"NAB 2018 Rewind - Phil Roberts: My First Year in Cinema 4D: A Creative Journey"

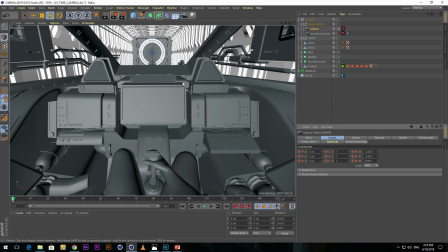[17:54]
So that's my first keyframe. Now I'm going to jump to my 4-up view.
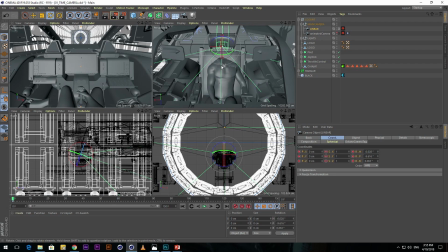[17:59]
So just pressing the middle button on the mouse. The top right-hand corner usually is your top view, but I've actually changed it to my perspective because what I want to do is actually move the camera, which is essentially his head.
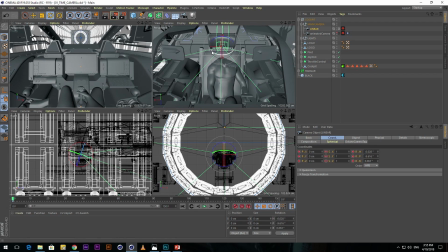[18:14]
So you can see here I've removed the guy's head just so it doesn't get in the way of the camera, just for ease. So what I'm going to do is I'm going to skip forward a few frames. So say like 25 frames.
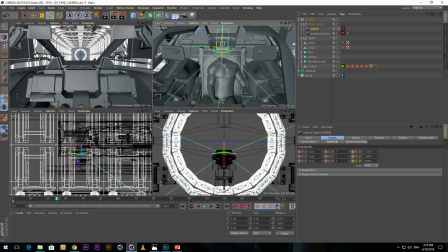[18:28]
And then I'm just going to make him look up. And then set another keyframe, so holding control and clicking. And then I'm going to skip through some more keyframes.
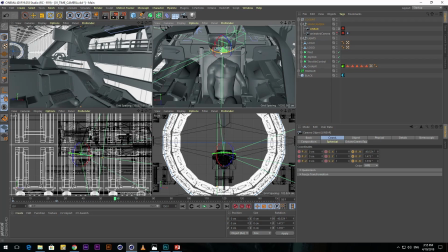[18:40]
And then I'm just going to rotate his head so he looks up towards the people up on the balcony.
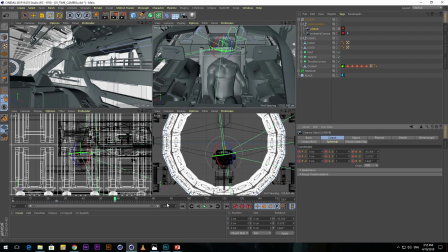[18:48]
Set another keyframe. And then skip ahead again.
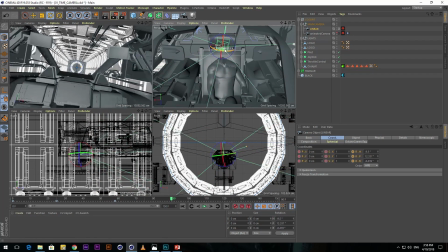[18:54]
So all the time I'm just kind of constantly thinking like where I want him to look. And so I want him to look down his controls again.
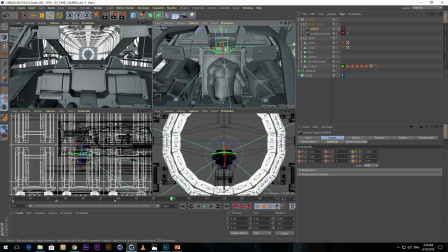[19:04]
So it's almost like he's getting a nod from them, like, are you ready to go? And he's looking down at his instruments again. So I'll hit another keyframe. And then just before he's about to shoot off, I want him to look up again.
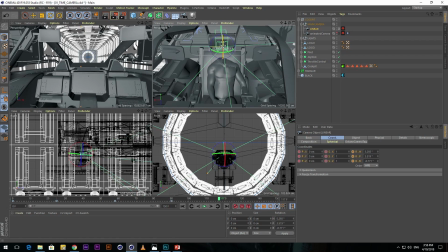[19:20]
So he's looking straight. So he's putting his head back in his chair, like looking where he wants to go. Set another keyframe there. And then I think it's around 125 where we start moving.
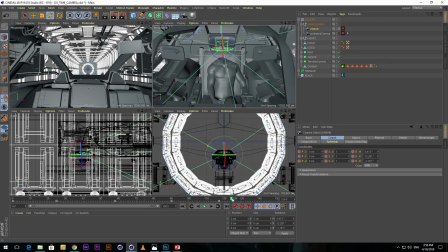[19:36]
Okay, so I basically made the camera a child of the cockpit. So the cockpit's animated to go towards the portal, and I wanted the camera and obviously the pilot to move with him. So around, let's say 123, we'll set a keyframe.
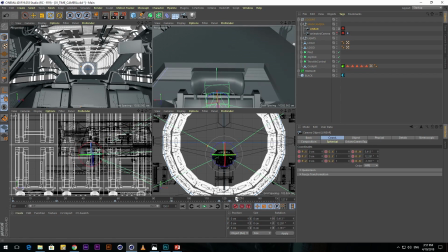[19:56]
And then just after that starts going, I'm going to set another keyframe, because what I want to do is I want to, actually I want to go back to 25. I want his head to kind of kick back as if he's almost like G-force, or that energy from the cockpit moving.
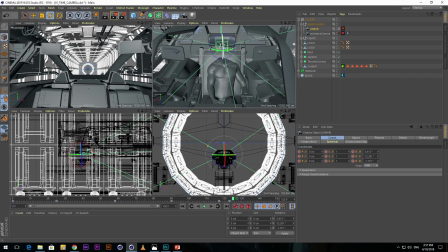[20:15]
I wanted him to feel that energy. So if I just kick his head back up to there, and then set another keyframe.
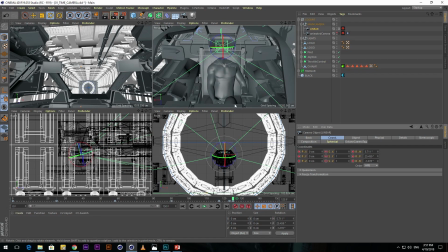[20:26]
And then what I want to do is actually, because it's moving away from after that 125 moment,
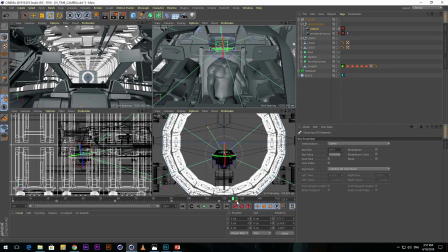[20:32]
I just actually want to grab that keyframe, just move it a couple of frames afterwards. And let's see what we got there.
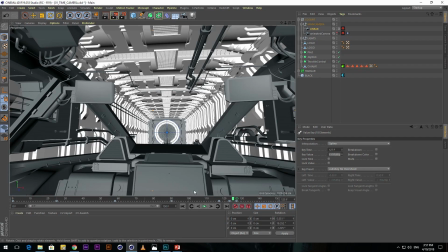[20:40]
So I'll jump back into here, just middle clicking on the camera. And let's see what we got.
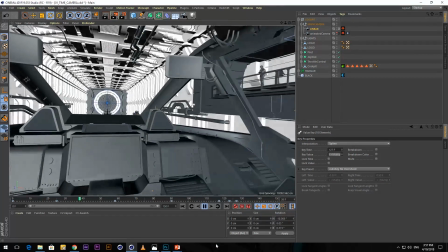[20:51]
So you can see it's kind of there,
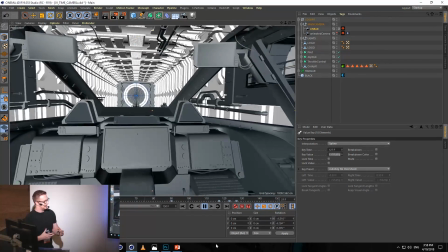[20:56]
but what's wrong with it is actually, because we're doing a first-person view,
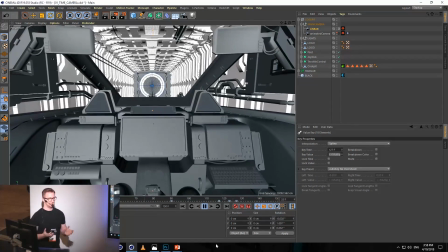[21:02]
if you think about your own head, your own body never stops moving, really.
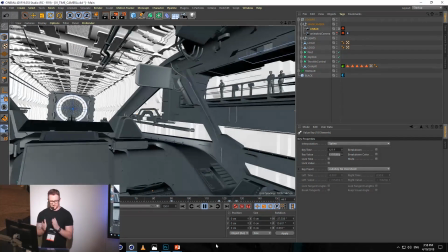[21:07]
And that kind of point where it completely stops just before he's about to leave, I thought was a little bit odd.
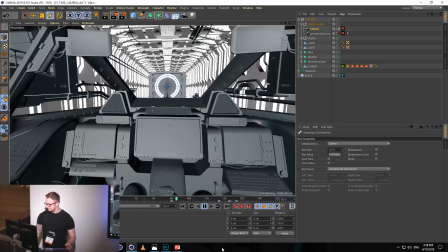[21:15]
So what I wanted to do is just add a little bit of natural movement to that camera. So the way I can do that is using the Vibrate tag. So if I right-click on my camera, go to Cinema 4D tags,
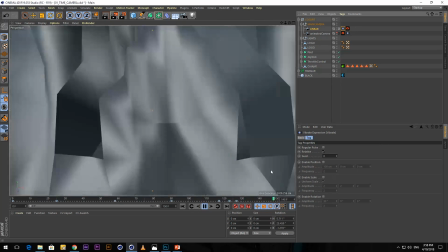[21:29]
and down to Vibrate, what I want to do is just put a little bit of rotation on the camera.
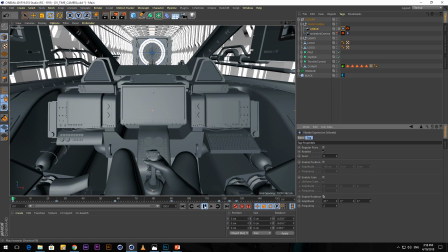[21:35]
So enable rotation down here. Now if I play again, now it really doesn't want to go.
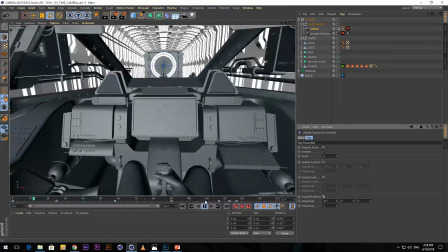[21:42]
So you can see, obviously we don't want that. It's a bit too much.
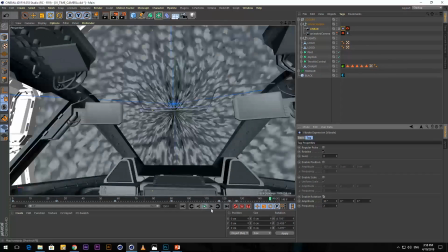[21:48]
So we're going to reduce some of these parameters down here. So it's on 30 degrees at the moment. We're actually going to take these down to 1. And change the, actually we'll leave the frequency where it is. Let's see what we've got now.